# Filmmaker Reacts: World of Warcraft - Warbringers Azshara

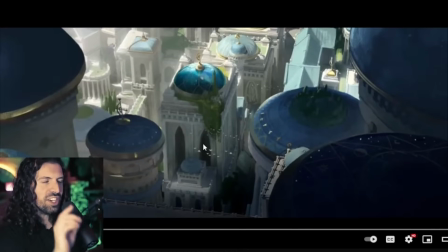there's a subtle camera shake there. Did you catch that?
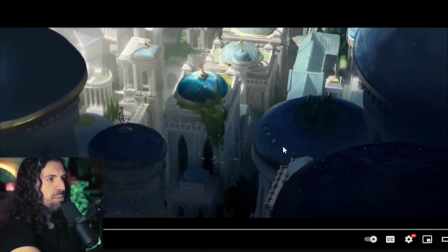Just a little tiny bit of camera shake to imply maybe it's not just a cloudy day in the music.
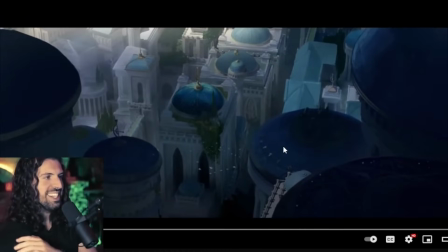Like, it sounds mournful, her voice, doesn't it? It sounds mournful.
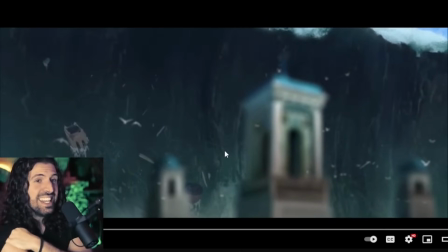And in fact, it reveals a cataclysmic image.
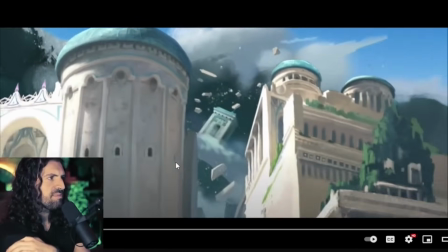And it does just that. And I want to say for both
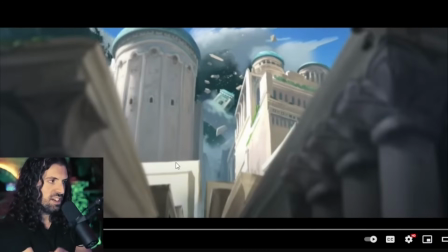this as beautiful as the images are, as beautiful as the paintings are, I think the standout on this is honestly the sound design. There's a couple moments that I could like feel it in my bones, the sound design. We'll talk about it in just a moment.
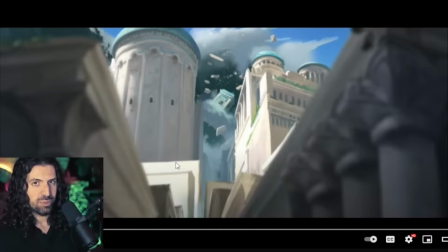But like I said, if you're enjoying our time together, please make sure to subscribe. Please make sure to follow on Twitter, Twitch, wherever you prefer. Let's just talk about this because there's so much. And Lore Masters, again, help me out in the comments. I love reading your comments on lore.
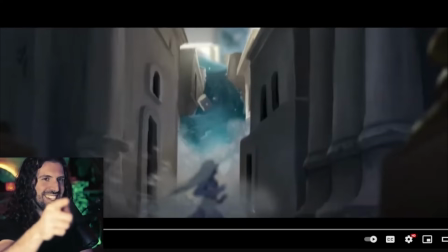And shout out to the chat. Shout out to the chat on the 25K celebration.
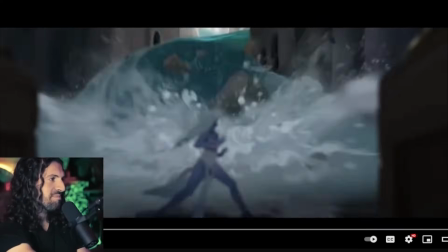It's great to have everybody here. So I love this.
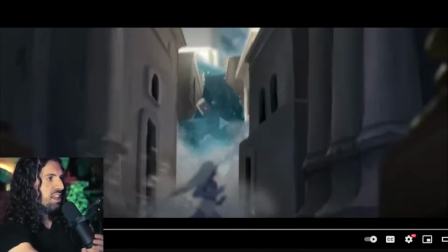This is so cool. And why I like this particular shot is it looks like she is someone caught as a bystander.
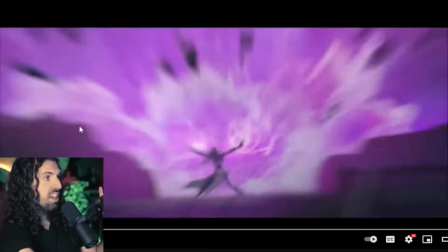Like, ah, it looks like she's caught unawares. And then it's just like, boom, this explosion of magic in this barrier.
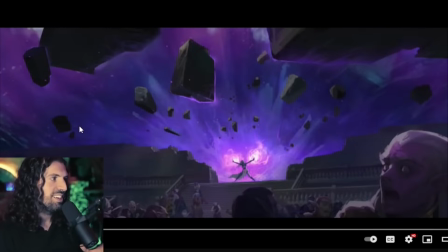And it's like, oh no, she's like a complete boss right here, you know, girl boss. I mean, look at this.
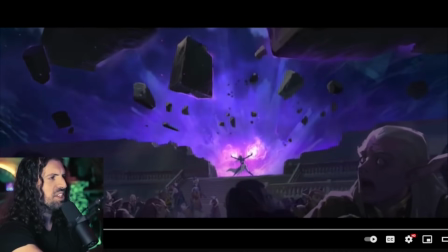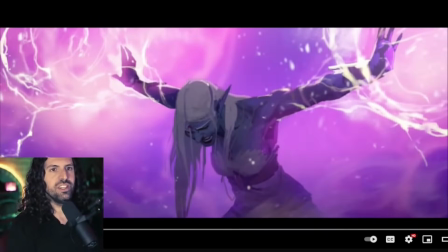And like, it's just so cool. Just like I said with Warbringers Jaina, how you get these cool images that are like, you know, there's so much emotion in them, and they're so deliberate, and they're so dramatic, and they're so painterly.
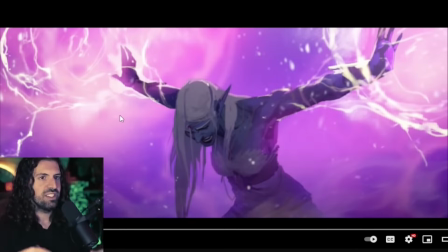So because of those reasons, like every single line that's painted is intentional. You're not having to deal with an in-game engine.
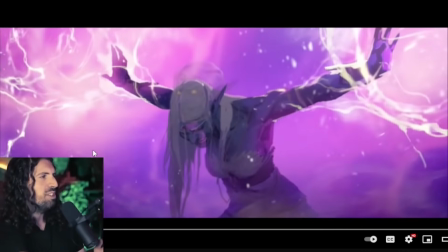So what happens is you get these striking images like that. I mean, that one's one of my favorites.
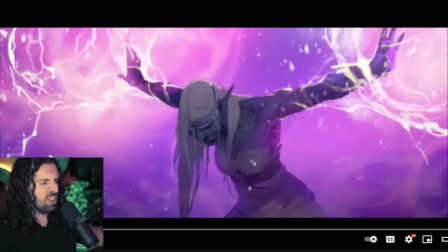Actually, with her head down, because you can see the weight on her shoulders is the weight of a queen. Christine, thank you so much for the $5. Now that you've done the first two, you need to finish Warbringers with Sylvanas.
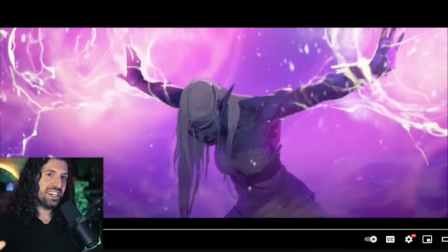Oh, is that it? Is that the third? Is that the third and final Warbringers? I'm actually going to consider that. Quite literally, a girl boss. I love it. But yeah, this is one of my favorite images here. For that reason, it's like the weight of a queen on her shoulders, you know?
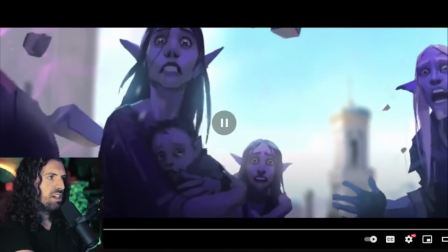Powerful. Powerful. And I love that too, because it's, you know, what am I defending?
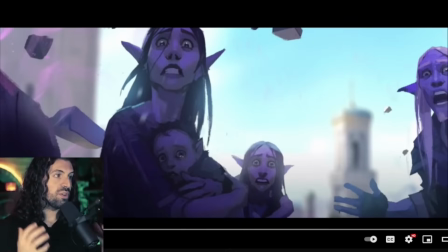You see like a couple feet in front of you, just pure terror, pure fear. This is what's going to be unleashed if you don't, you know, do what's right.
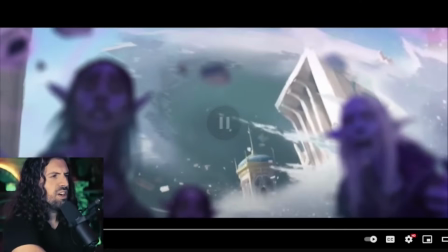If you don't defend. And just to see behind it, it was like, it doesn't even matter if I hold this. It's destroying the city elsewhere, you know? Oh, rough.
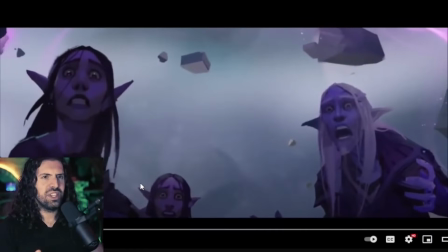I love the sound design. Like I said, you hear this like cracking rock. It's like she's in a fever dream and you hear her belabored breath. Incredible sound choice here.
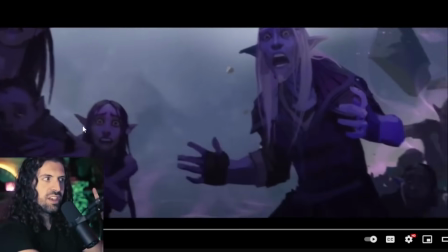And listen, there's no music.
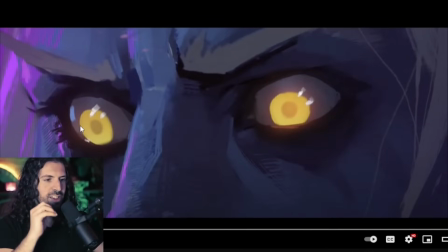You have a tsunami, a cataclysmic event, a city being destroyed completely, and there's no sound. All we hear is and this, you know, cracking of rocks. It's eerie. It's surreal. And the real sound that we hear is actually the fish, right?
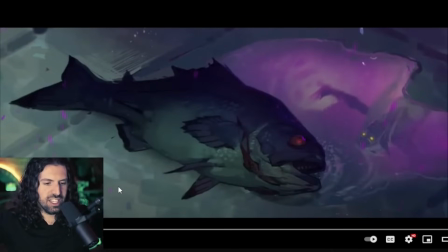It's almost like, you know, let me concentrate on this sacred moment. Like, let me die as a queen. Let me die defending my people. And it's like, what is that racket?
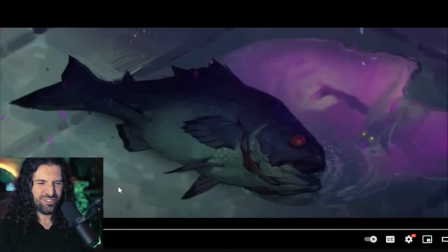What is this insufferable racket?
It's a fish? And this is so cool, is because it's not a fish. It's like this primordial power, you know?
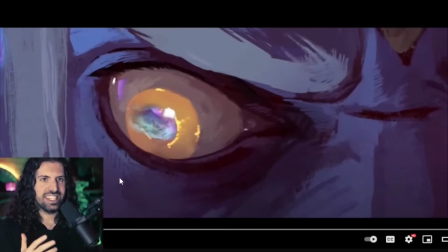And her eye twitches. It's like, let me die as a queen. Let me die defending my people. Her eye is twitching. Not a word is spoken. There's so much being voiced here.
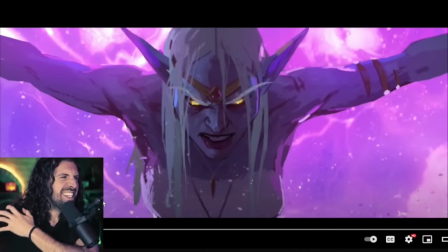That sound design, again, it's like you can feel, is it her muscles tearing?
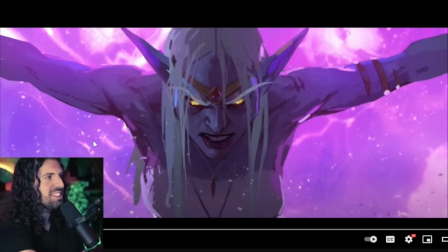Is it the stone breaking? Is it the magic seal? Like, ugh, it's chilling.
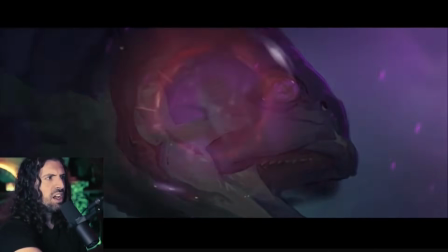Listen to that.
Let go.
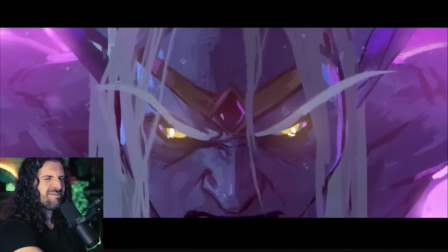Let go.
This is the part where the performance is crazy.
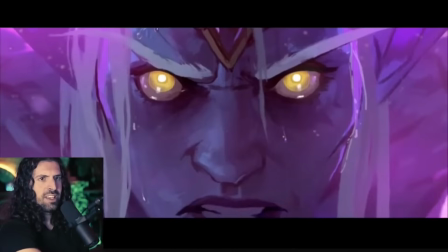I just want to listen again with you guys. Listen to this performance.
No! I am queen.
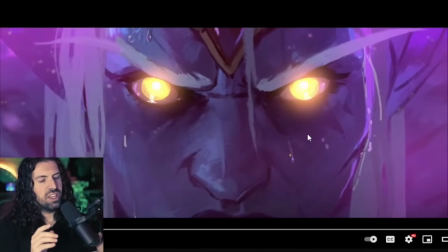And listen, I want you guys to pay attention to the sound design and how the sound effects kind of merge with her voice and create this just like dissonance. It's like, you know, it's contributing. It's like cracking her voice. It's that. Listen to this.
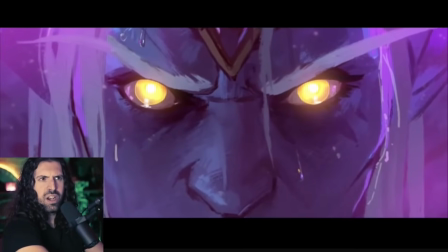It's so well done.
This is the empire I built.
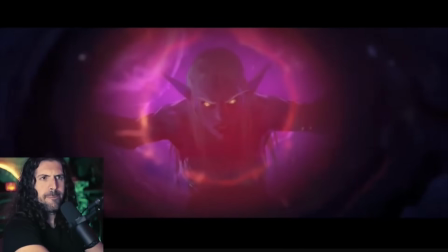Ooh.
It is over.
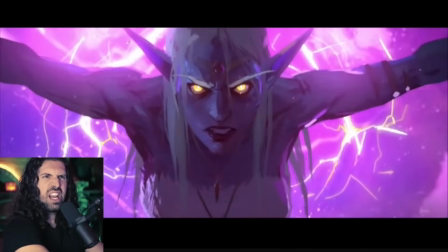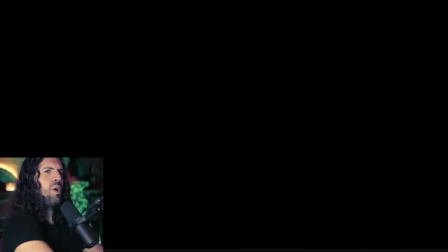Wow. It's just
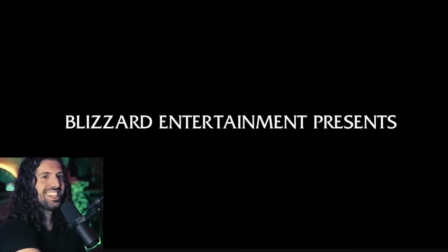amazing. Amazing. Like, what a performance.
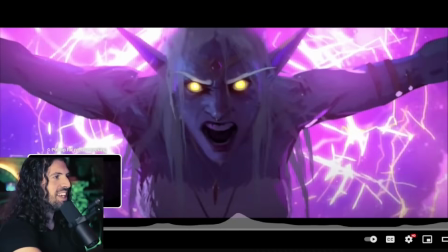Again,
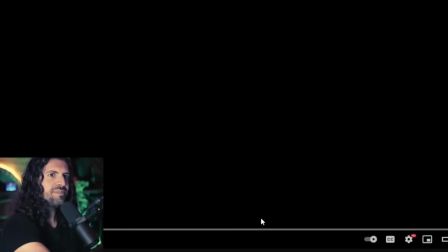mind-blowing performance. Mind-blowing performance.
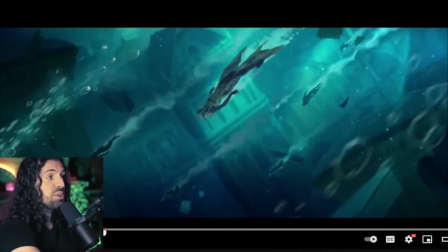Could talk about that all day. I don't know who the actor is for that, but like that was raw.
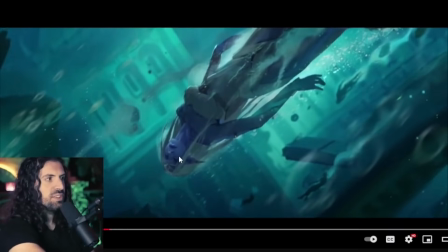That was human. This is great too, yeah. And again, I like this too because it's like, yeah, the crown floats away.
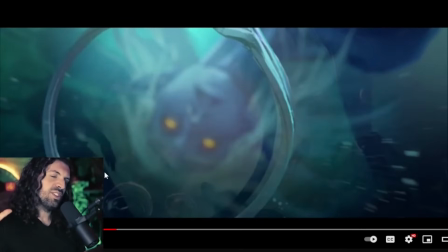She lost that privilege. The crown has a mind of its own. It's like, no, you failed your people. Yeah, I'm very impressed with the WoW voice acting, particularly Illidan, which you guys said is Liam O'Brien. Arthas's father,
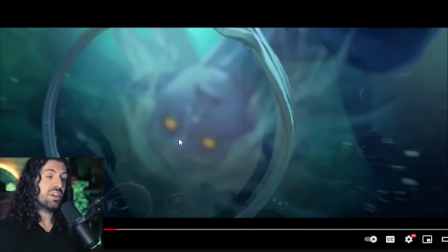who I think you guys said had passed away, which is very sad. So rest in peace. Incredible work. Just this classical, like, Shakespearean warmth and everything. Oh, I love that. And then this, it's kind of the opposite.
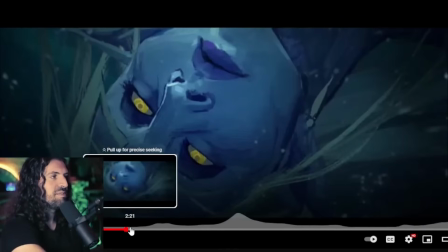It's just this raw, like, modern emotional explosion.
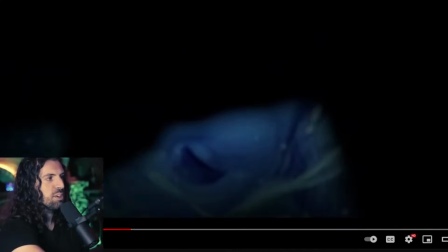You know, it's incredible.
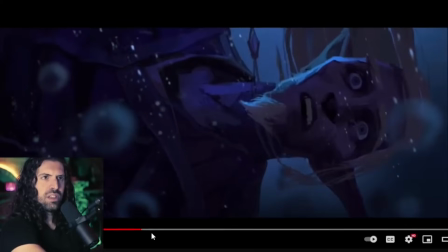Very well done.
My people.
And that's her people that went down.
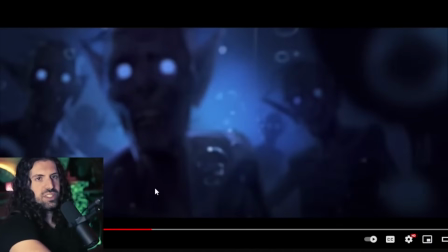Yeah. And then this is, again, it's very Dead Marsh's The Two Towers, Lord of the Rings, right?
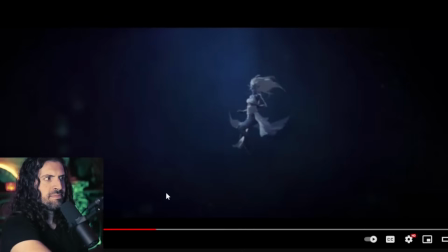This was not the deal I made. This was not the deal I made.
I love that line too. It's like, be such a good start to a film, right? I'm telling you. Yeah, I love this too.
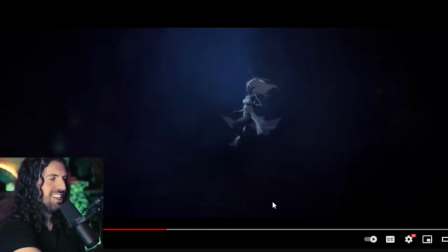Deal. Deal.
And the voice is like, ooh, it's creepy.
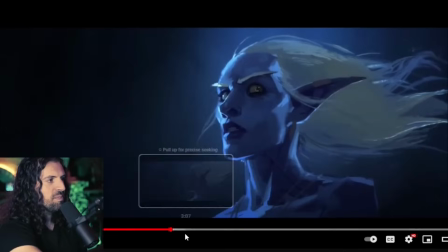Like deal.
Who are you? Show yourself at once.
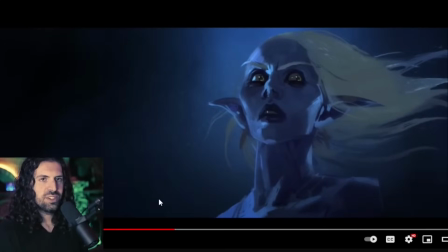It also shows like her power level. I mean, she's underwater. Like, she's just able to survive.
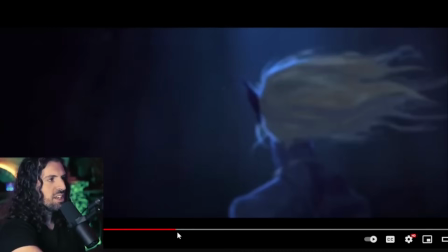A beast. Beast.
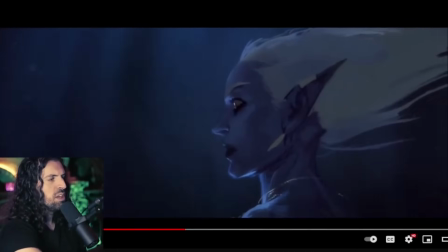For 1,000 years, bound beneath these waves, I have watched you.
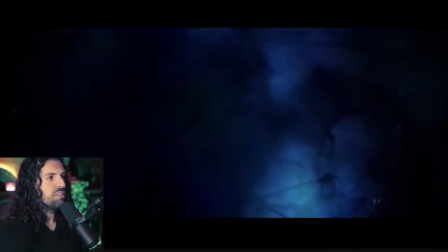Watched.
I love it.
I have tasted.
I really like.
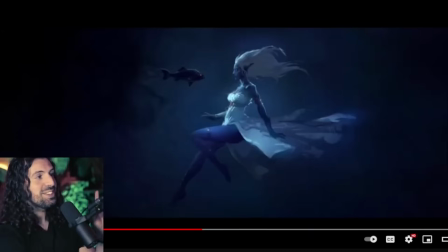Yeah, this. There's a particular shot. This shot. That's a painting, man. That's a painting. That's another one.